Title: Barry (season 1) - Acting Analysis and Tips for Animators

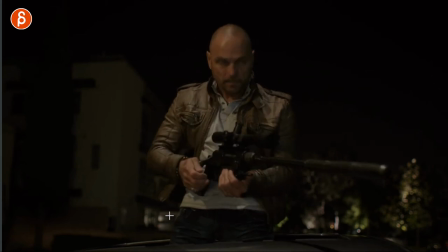(3:32)
Don't shoot and then he gets ready spoiler look at that and then
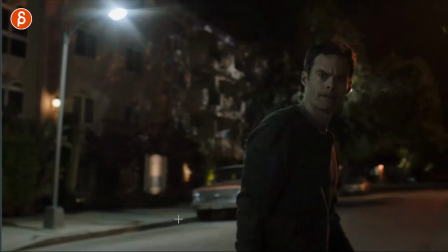(3:37)
complete focus he's ready and kills them all looks at this and walks away so that to me is again this is tricky to potentially put this into one of your shots where you only have maybe six to ten seconds i totally understand but as a whole i like the idea of a character that is you know fish out of water is out of his element or her element and doesn't know what to do and you can do this with this nervous back and forth the route up and down lots of blinks looking around And maybe you can incorporate that into your shot where character is like this and then switches for whatever reason He hears something she sees something or the character gets to a place where they're back to being familiar With that environment and the skills and then you can see that awesome switch of okay now I know what to do and then they focus on it So something to think about as you want to do like a gear change that gear change could be of unfamiliar to
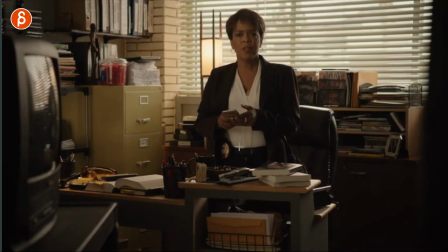(4:26)
familiar But let's continue with the sequences here We have a an exchange between her and him he is hitting
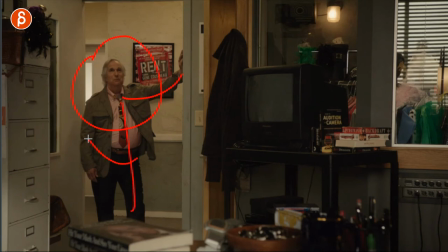(4:33)
on her all the time and he has that confident you can see that the hips here so yeah he's ready to talk to her and she goes what is going on
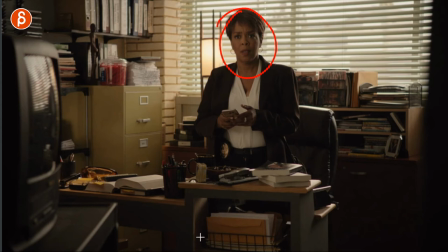(4:41)
throughout a lot of long time to show she resists spoiler at the end she won't they're a cute couple and you can
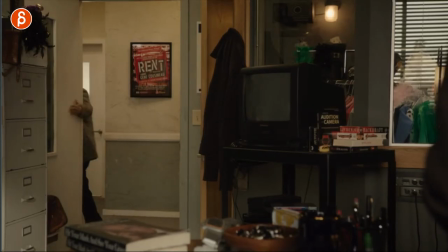(4:48)
see what he does at the end it's mostly it's not this to me it's just that i know this is just a simple thing and i love this to me it's like an
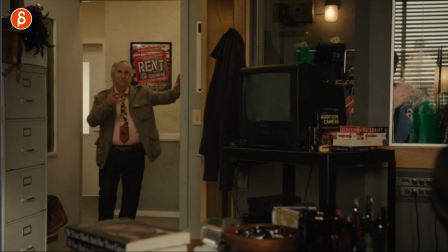(4:55)
added thing of confidence it's like all right well i'm gonna call you I'll see you later all right it's like
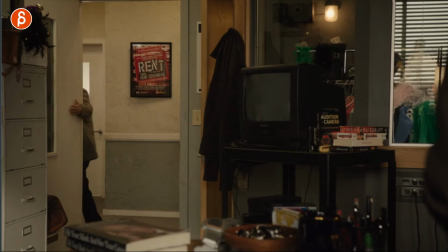(5:02)
someone that goes away and taps something someone's back on the way out or something but it's a small simple thing that is outside of the dialogue but again using the prop and it's an interesting exit because the character is gone and it's just his hand and his arm with that exit again it's
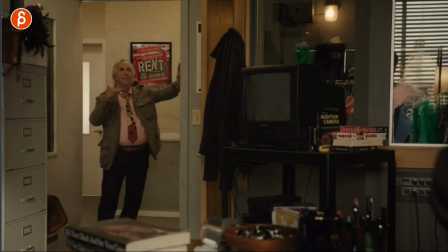(5:18)
something very very small but I love those little character moments where imagine this is your shot and the thing is the character is confident yes that means confident and what can you do to show this well you can show this you know with the stance that type of thing where and the way
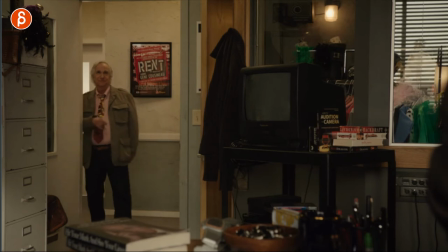(5:33)
he talks and you can have certain posing but it could also be gestures and all those things outside of the audio with something like that.
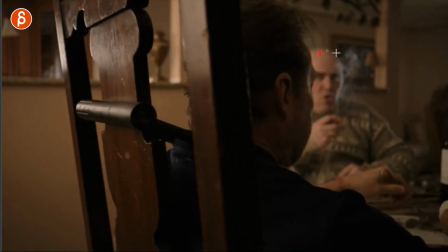(5:41)
Next up is this fantastic sequence where he is somewhat of a prisoner here with these hit guys and hitmen and mafia type of Russian mob thing
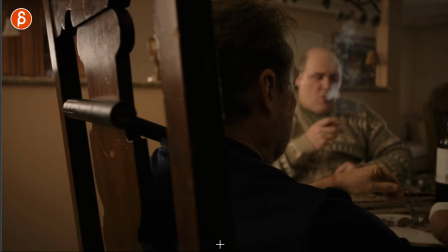(5:49)
and he has this around his neck it's a bike lock so
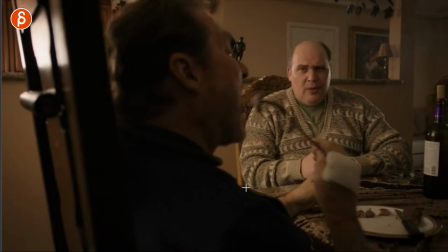(5:54)
he can't move it can't escape but they're still you know somewhat relaxed enough that he
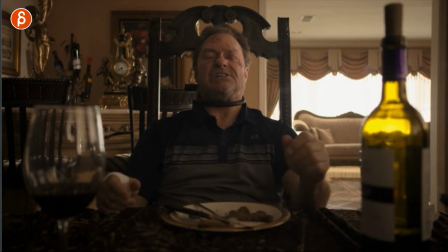(5:59)
can eat now what do i like about this he can't reach this he goes
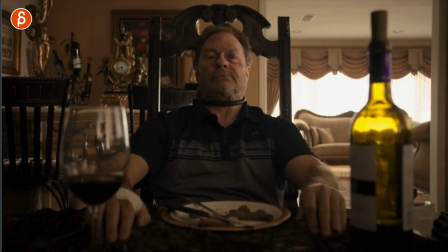(6:03)
and does this i love this i love this it's so good
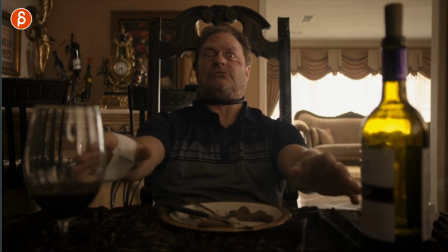(6:08)
you might argue that this is a bit broad from that moment he's hamming it up for the camera but i love this i mean in terms of cartooniness and for your shots this would be great but i love this he could just
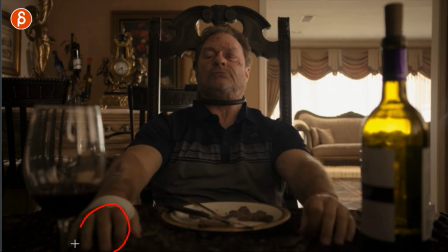(6:19)
pull this but now he's doing this extra little tiny things i just love that moment again prop usage a constraint so whatever you can do with a prop that will force the character to come up with solutions
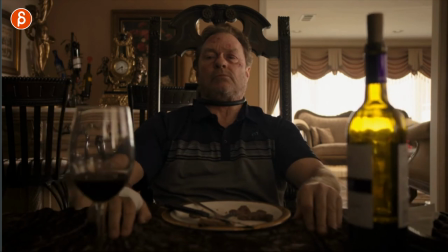(6:33)
to get to this which is his goal here so that's why i'm always harping on props because i think they give you so many more ideas to do something funny
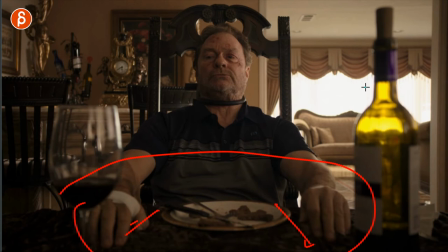(6:41)
that being said pulling a little tablecloth thing with drinks on there you will see this later on i mean i will talk about
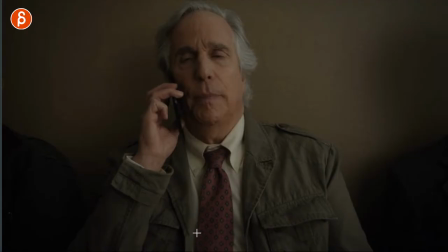(6:49)
the illusionist but that is later on. Next up, we're back to this character and he has a conversation and is being called for his audition here.
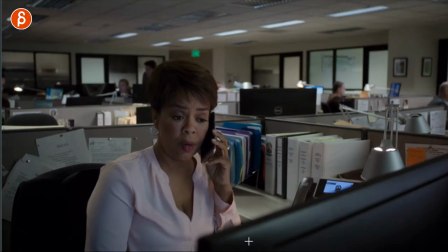(6:56)
Audition? Not audition. Again, he has a discussion with her. But what I love is when he's done, they tell him, hey, you're ready.
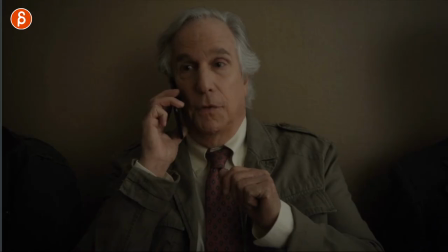(7:03)
He goes, okay, I gotta go. Look at his face after this.
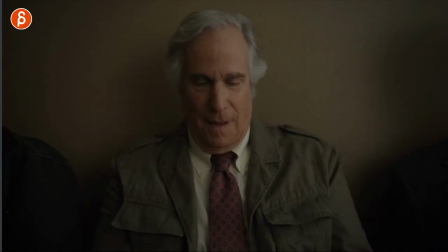(7:09)
It's so good. It's very small, very subtle, but he finishes this discussion.
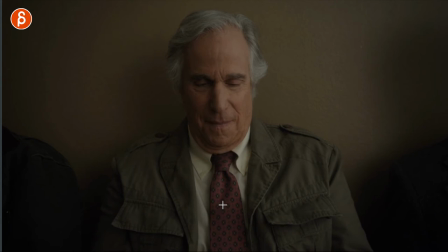(7:14)
He's very pleased with himself because he gets closer and closer to his goal and he has that expression of he's all happy that is
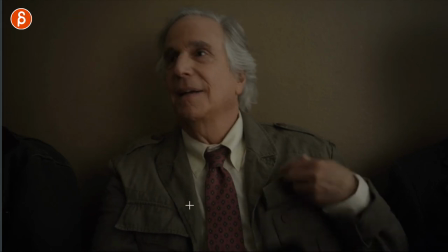(7:21)
because of the phone conversation and then he gets back and focuses on the person that calls him and then has this moment of oh yeah yeah this is switch of I'm in my la-la land I'm dreaming about this woman and I'm back to oh reality oh yeah yeah okay I'm coming he has that little nod so let's watch this again in real time
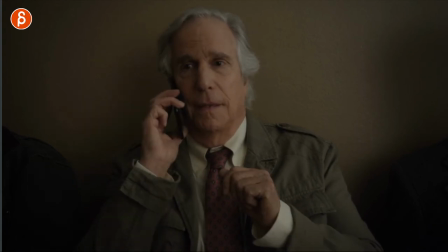(7:37)
I just love that there's subtle little moments there right he finishes this oh yeah oh yeah so
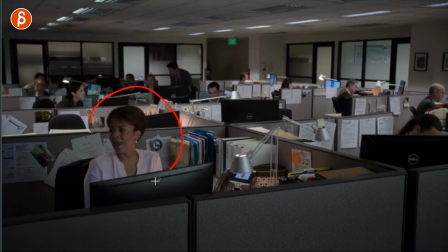(7:46)
good so good this This is actually after just those shots that I talked about,
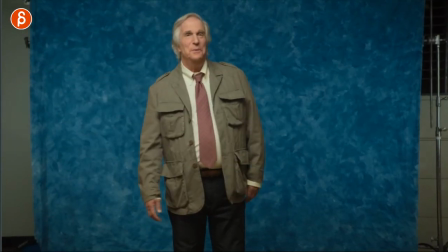(7:51)
he gets into this and this is just such a cool display of so many small little subtle things.
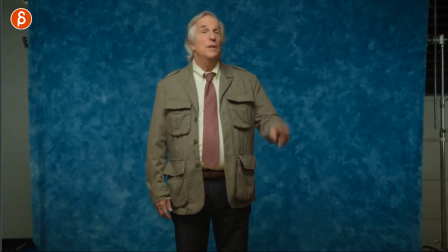(7:58)
So he talks about an audition here and he says, I'm going to give you two options here.
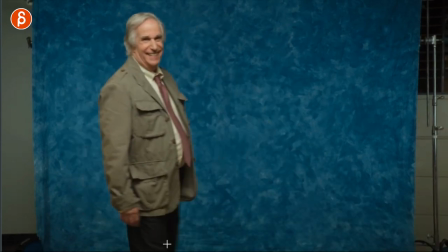(8:02)
So you can see how he comes in, he's happy, he's confident, he knows what to do, he kind of plays it up towards the people here.
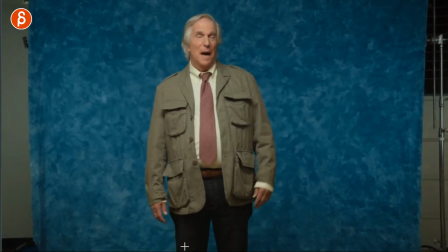(8:08)
Alright, well that's what I do here, alright, I'm going to give you two things.
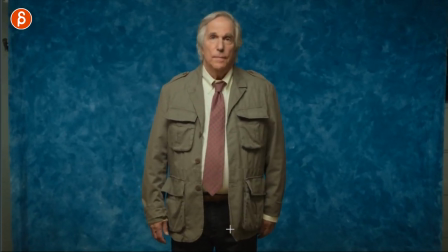(8:11)
Then he talks about the character, he says his name and it's the character who is doing blah blah blah in that scene. and then he does the scene.
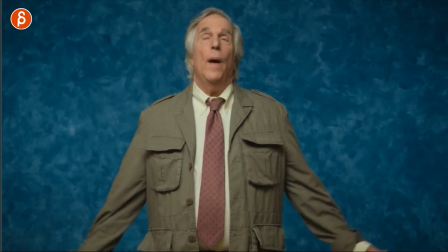(8:21)
One. All right and the line is I'm waiting here. So this is one version of I'm waiting here and it doesn't seem super confident in animation you would argue it's twins they're always somewhat different rules in
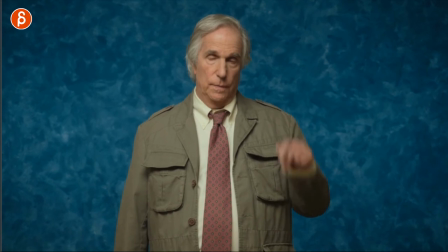(8:34)
animation versus live-action but he has this and now he goes two and I love this too he gets out of this mode blink all right
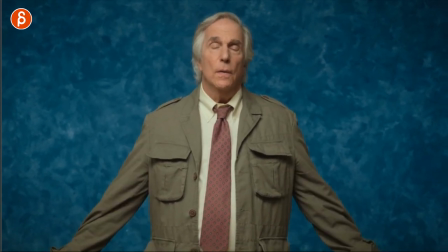(8:42)
it's a blink of the change of
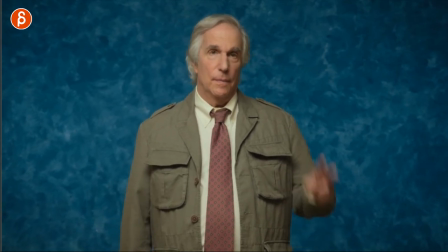(8:44)
scene in his head I'm changing now character I'm just quickly telling people alright two and he's not completely different
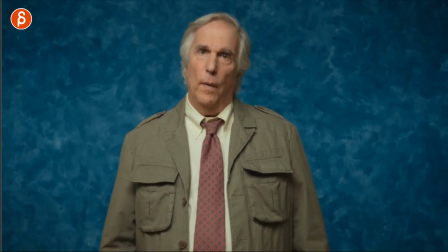(8:51)
here it's just subtle enough to go alright two and then watch this hey oh it's so good it's so small I hope you can see this it's this moment of hey we're waiting here and it's much more aggressive the character is much more confident and you can see this with the stare all
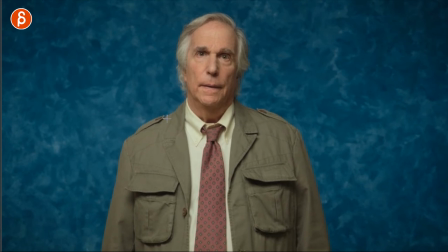(9:07)
right there's no blink it's focusing on who is he's talking to and now look at this look at the shoulders and the root he has that little impatient up and down ready oh it's tiny but it's so good so good oh and then look at that and then he's done with the
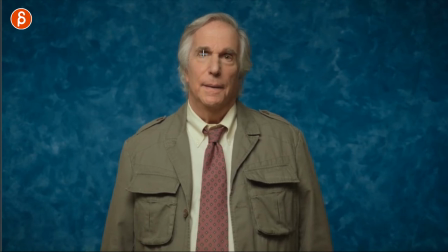(9:25)
scene again blink for this is now a switch i'm changing back to
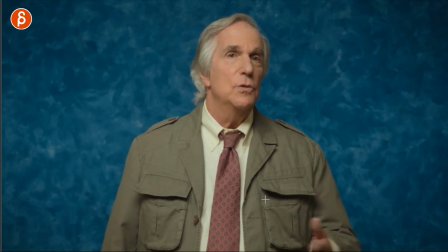(9:31)
his you know charming all right thank you very much you want something else no okay well thank you so much and then he realizes this is just crappy i'm not gonna get this what am i doing here watch the switch just for a moment he's back to being uh all right that's my life so
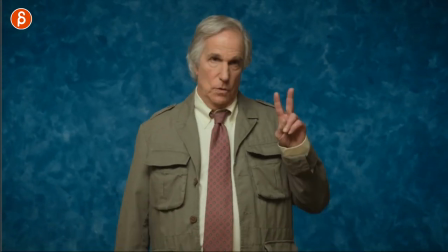(9:49)
good so all those things all those little things in here and this could be something i mean you would have to find the line in your audio to animate this but all those changes between this is his character he has audition one audition
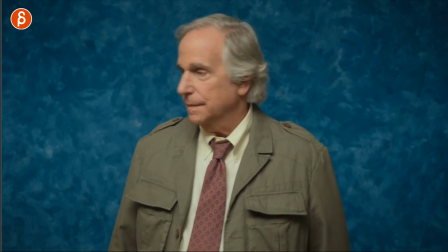(10:00)
two back to his previous character being charming and back to his true self there's so many things he crammed into this where as an assignment it would be your gear change and again you got to find the proper line and audio to make this work but think about this that's why i always like when people do animation exercises or shots where it's an actor on stage because then you have the license to go from one self to a pretend character to a good actor bad actor or then reacting to a bad audition so i think that type of setting for your shot gives you so many options and especially a license to overact on purpose now i'm back to props because you know i love props he found his
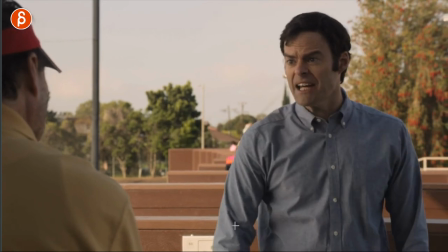(10:37)
confidence and he is talking to him and telling him i am done with this that's it and oh look at this
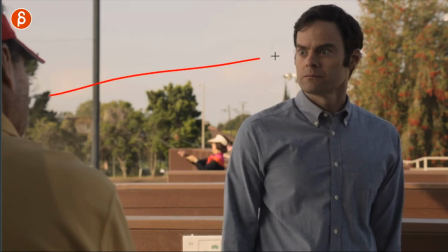(10:45)
he realizes oh my god i just flipped him off it's technically his friend it's kind of an abusive relationship but you know they provide for each other and do all their job
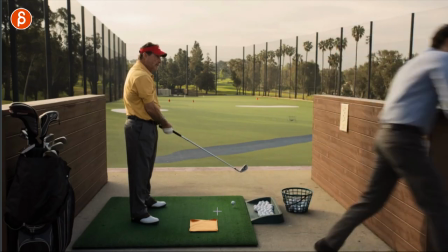(10:54)
stuff but he has this moment of oh but prop this is why i'm here okay so he slammed this down he here he interrupted him
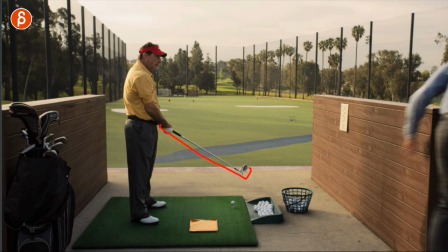(11:02)
playing golf and you can see how he does not care at all he is still focused he hasn't changed his stance he hasn't changed his grip look what